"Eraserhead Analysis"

David Lynch's films have always had an ambiguous state of unreality, where it's never made certain what is real and what's just an unannounced dream sequence.
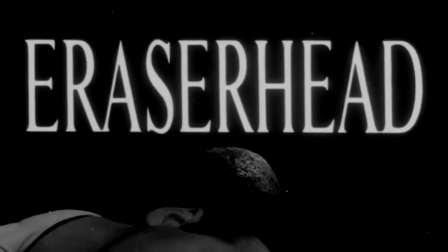[0:11]
The reality is, film itself induces a dream state in the viewer, where what is real and what isn't real is used to manipulate the audience to think or feel a certain way.
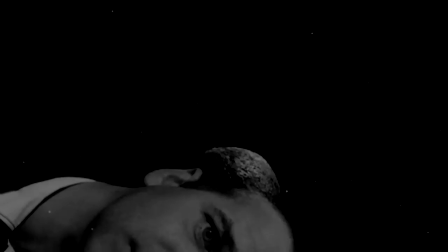[0:20]
Lynch is well aware of the dream state of storytelling, and instead of trying as hard as he can to mask this, he instead brings it to the forefront. He makes us very aware that we are watching what is essentially an extended illusion. Eraserhead, David Lynch's first feature film, laid the foundation for this style of dream narrative very early on,
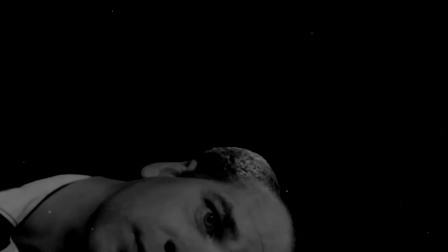[0:38]
and I'm not entirely certain that Lynch ever intended the film to have a clear-cut real and non-real double narrative.
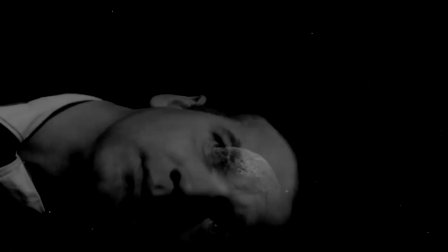[0:44]
I think of the film as a stream-of-consciousness film in a sense,
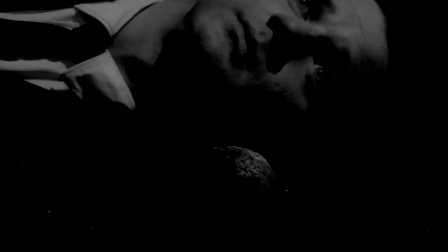[0:47]
where reality is only very lightly touched upon, and most of what happens is just symbolic of a narrative that we never fully see,
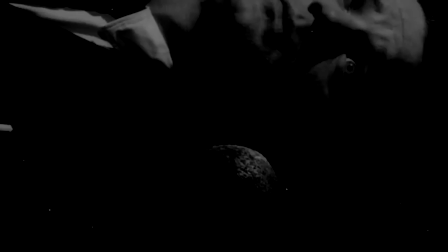[0:54]
but is heavily implied. The first scene of the film is symbolic of the act of conception.
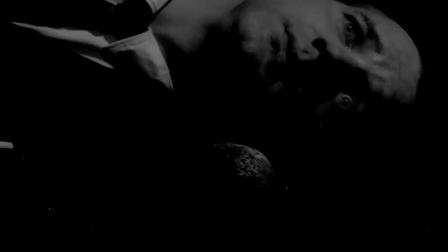[0:59]
Henry is stuck out in space with the planet behind him.
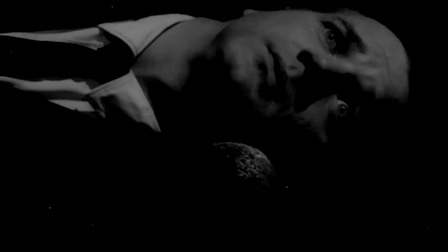[1:02]
The planet is most likely a symbol for Henry's mind, as is demonstrated by the first shot of the film which shows the planet in the same place as his head, and the fact that it does vaguely resemble a brain.
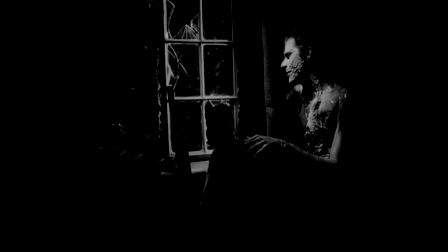[1:13]
Next, we see a house on the planet with a hole in the top, and inside we see the man on the planet who controls levers and stares out of a window. This man basically seems to be the engineer running Henry. He is not in complete control of everything Henry does, but he's the thing keeping everything afloat.
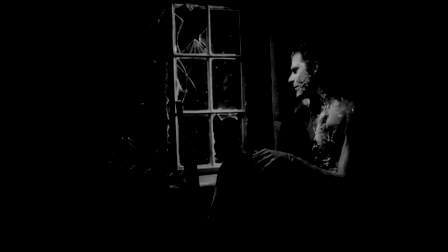[1:27]
In a sense, he is Henry's conscious or moral compass. A sperm comes out of Henry's mouth, and the man on the planet pulls his levers, which causes the sperm to fall into a puddle.
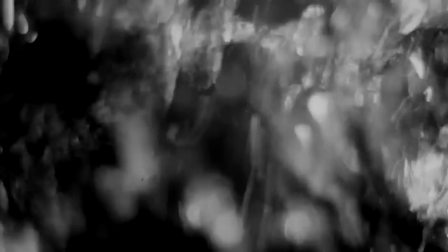[1:37]
This puddle is a symbol of the egg or even the womb, making this the act of conception. We will soon learn that Henry's girlfriend Mary becomes pregnant and gives birth to Henry's child, confirming this beginning scene is symbolic of the act of sex.
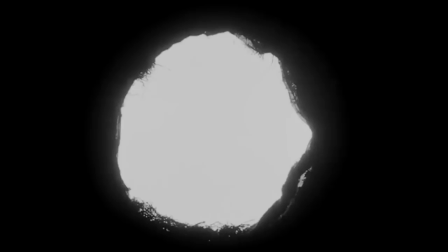[1:50]
The last shot of the scene has the camera exiting out through a tunnel, which to me seems symbolic of the act of birth, us seeing the point of view of the child leaving the womb through the birth canal.
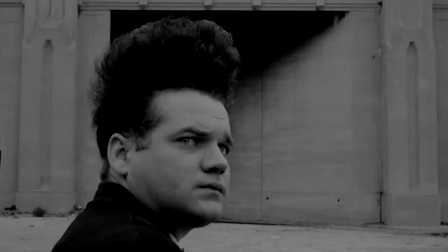[2:02]
The very next thing we see, fittingly, is Henry Spencer, our main character.
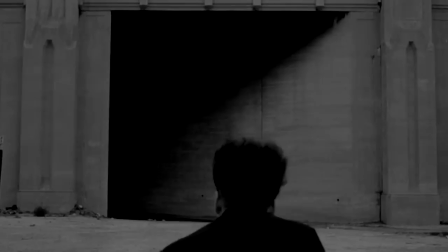[2:06]
Eraserhead started David Lynch's long-recurring theme of sex and technology and how these things affect the individual.
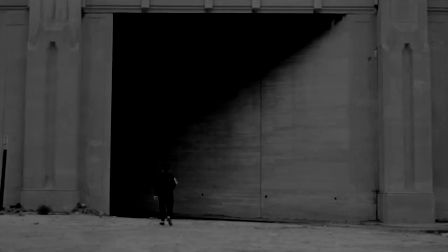[2:12]
And one of the core themes of Eraserhead in particular is the father-son theme, that the father and the son are one and the same.
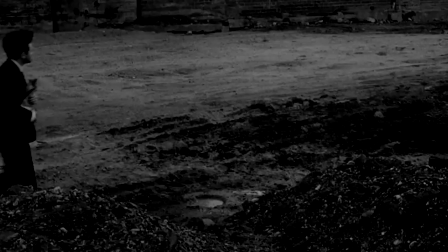[2:18]
So the birth of the son leading to an image of the father is the first of many indications that Henry and his child are the same person thematically.
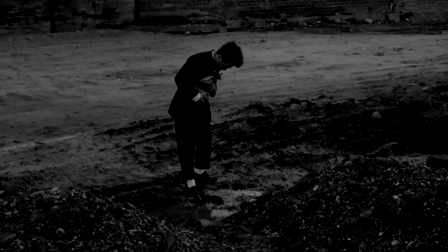[2:26]
Henry walks through town to get to his home, and of note is a shot where he steps in a puddle.
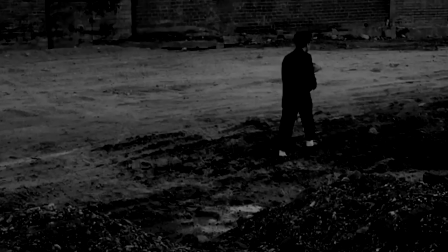[2:31]
Earlier, a puddle represented the egg slash womb. So while it could be coincidental, there's a possibility that this shot is actually continuing the theme.
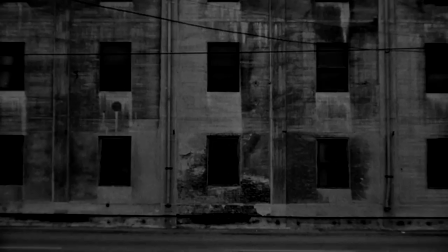[2:39]
He accidentally stepped in the puddle and ruined his sock and shoe. Similarly, we learn that his child is an accident as well, that he never meant to have a kid, so he ruined his life. The technology theme shows in these opening scenes, with the scenery being unwelcoming to say the least,
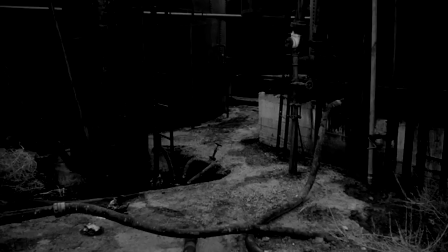[2:55]
portraying a technology as overwhelmingly present in Henry's life.
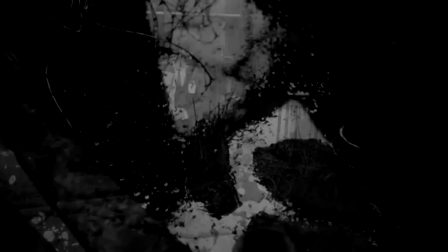[2:59]
Sex and technology getting in the way of happiness is one of the ultimate themes of Eraserhead, and it manifests itself heavily in the film's environments.
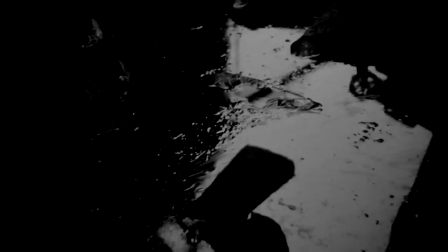[3:08]
Another shot in the scene is a close-up of a puddle that is dirty and full of trash.
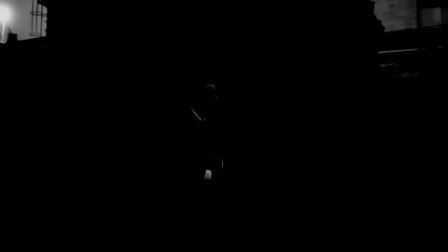[3:12]
This could be a subtle implication that the womb of Henry's girlfriend is also destroyed in a sense, by Henry's presence and the birth of the child.
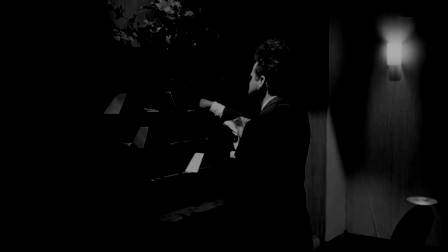[3:19]
Henry comes into his apartment and checks his mailbox. The mailbox, in a sense, represents Henry's sexual desires, as is evidenced by later scenes in the film.
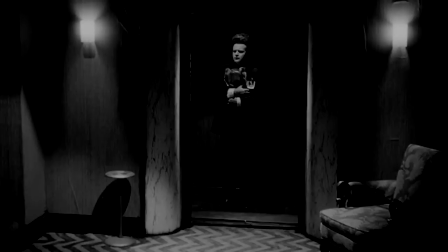[3:28]
Here, he checks it passingly, as if to say that he's not really looking for anything at the moment. The technology theme reprises with Henry waiting for the elevator door to close.
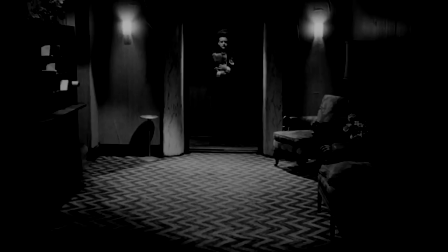[3:37]
The shot portrays him as almost helpless and surrounded by various human constructions.
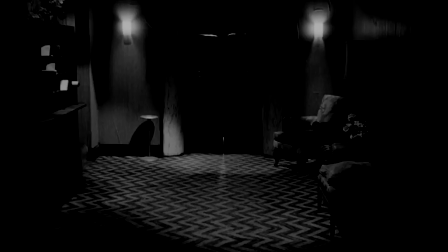[3:42]
Technology has a very ominous and controlling presence, and the amount of time it takes for the elevator to close is uncomfortable. The film is not making any grand sweeping statements in regards to technology, apart from the fact that it is a detriment to happiness in both small and big ways. Henry has a run-in with his neighbor, who seems to be attracted to Henry, which becomes more obvious later on in the film. When he enters his apartment, the very first sound we hear is the rather loud radiator, again part of the technology theme.